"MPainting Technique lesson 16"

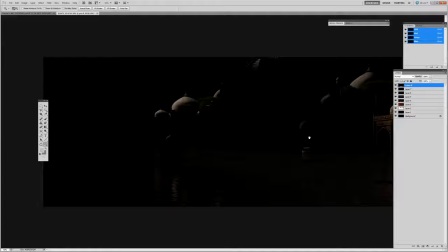(24:31)
this guy right here, and with reflection. So this is our key light pass.
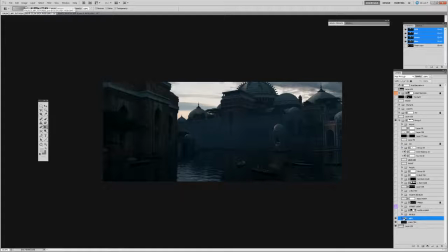(24:36)
We just copy and paste it over into here, our key, and we screen it on. It's at 84%, so it'll come in at 100%, and you'll see the reflection
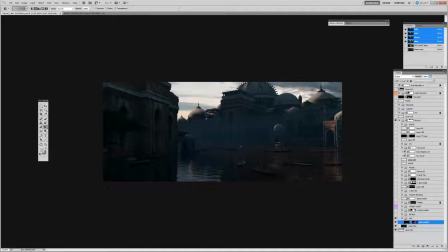(24:56)
is also lit, because it affects the reflection as well when things get bright. So the other thing you'll notice is that the lighting, or the key light, it wraps too far around these shapes for my liking.
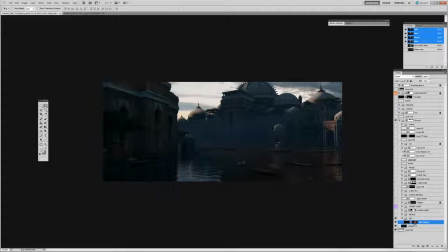(25:12)
So what I like to do is I'll even correct my key light pass and only use it where I need to, in those key areas that I wanted separation. So in this area here,
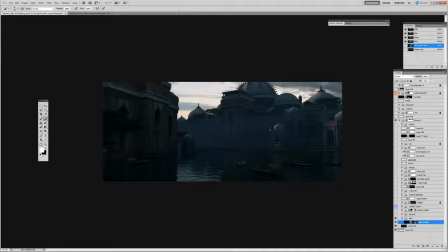(25:33)
where I wanted this shape to stick out from the background, so we have a nice light against dark, this guy light against dark, create a light against dark here as well, contrast,
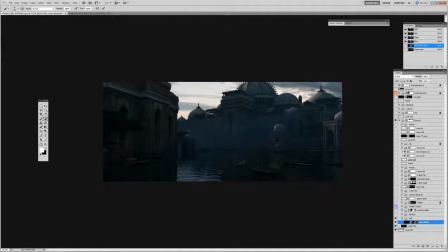(25:53)
bring back some brights in that, and some of these domes. Now we don't want to create too much contrast where it starts to get distracting in this area where I don't want it.
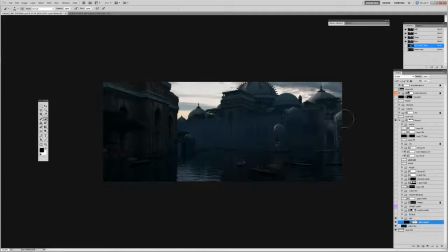(26:06)
So, you know, if you feel like it is, you know, you could always just knock it back down and you're good to go. If I put light here, we're going to have a thing where we have light against light, and maybe here we keep it a little bit
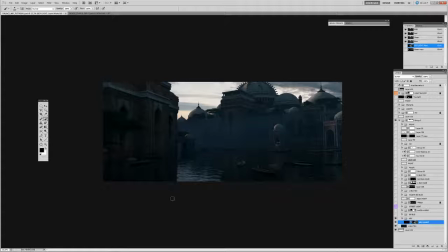(26:28)
more subtle than anywhere else. It's just catching it, but not quite. And over here is where we want it. We want to separate that light against dark. We want that boat to pick up some of that top key light there, to separate right there.
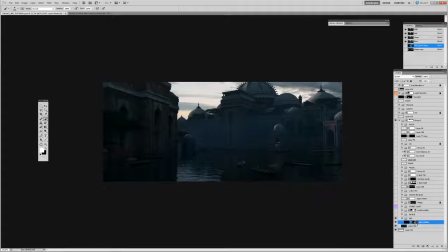(26:46)
We're looking for ways that we can create separation. We don't want this warmth in the water here. I want the water to feel cool, so we're not going to do that.
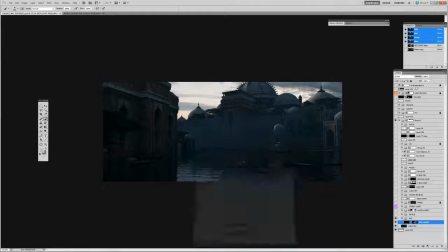(27:02)
And then if we find that it's a little too strong, we can always come back here and control the opacity.
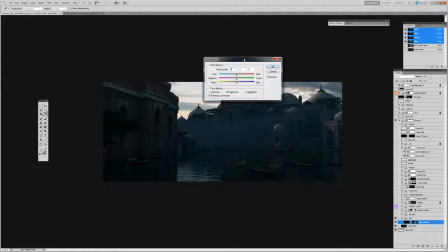(27:11)
If we want to color correct, we can, and that's the beauty of having your separate passes.
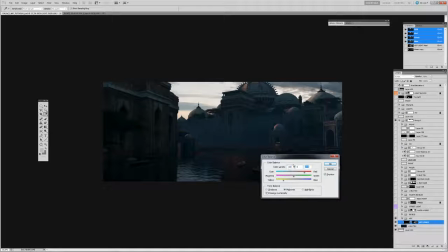(27:17)
If we want to jack up the reds and yellows, really make it warm, we could. Not the look we're going for.
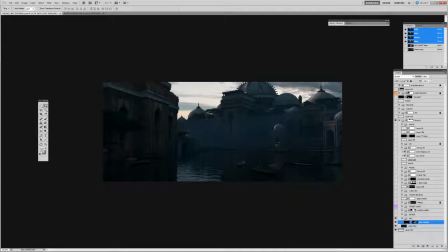(27:23)
We want to add a little bit of saturation and color to it, but not too much. So that's simply the key. Again, your lighting passes are there to serve you. Don't be a slave to the lighting pass and think that, you know, just because it came out of 3D, it's the end all be all.
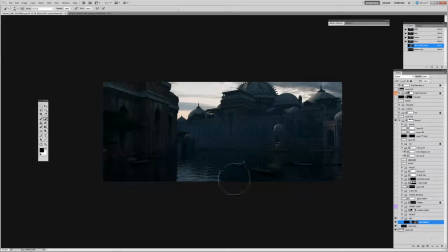(27:41)
You can see how I use this strategically with design in mind to help me make those decisions that we made earlier on, to cut things out, bring things in front of others, and create separation,
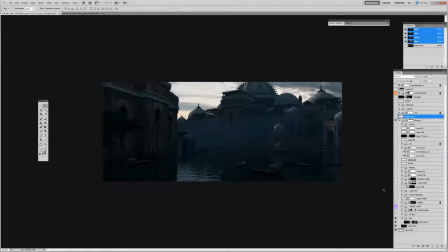(27:56)
create that light against dark read. So while not using it too much to create too much form, you know. Alright, so moving on to some of the other things that we had. So now that we created some separation here, and I'll even go in
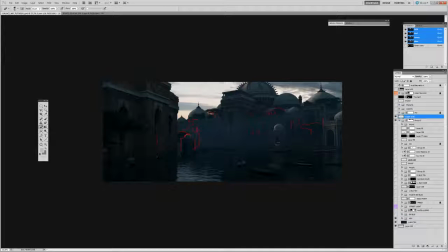(28:18)
and erase out some of the things that I've already hit up. So if I know that I've hit that already, I've created separation there, I've hit this guy up,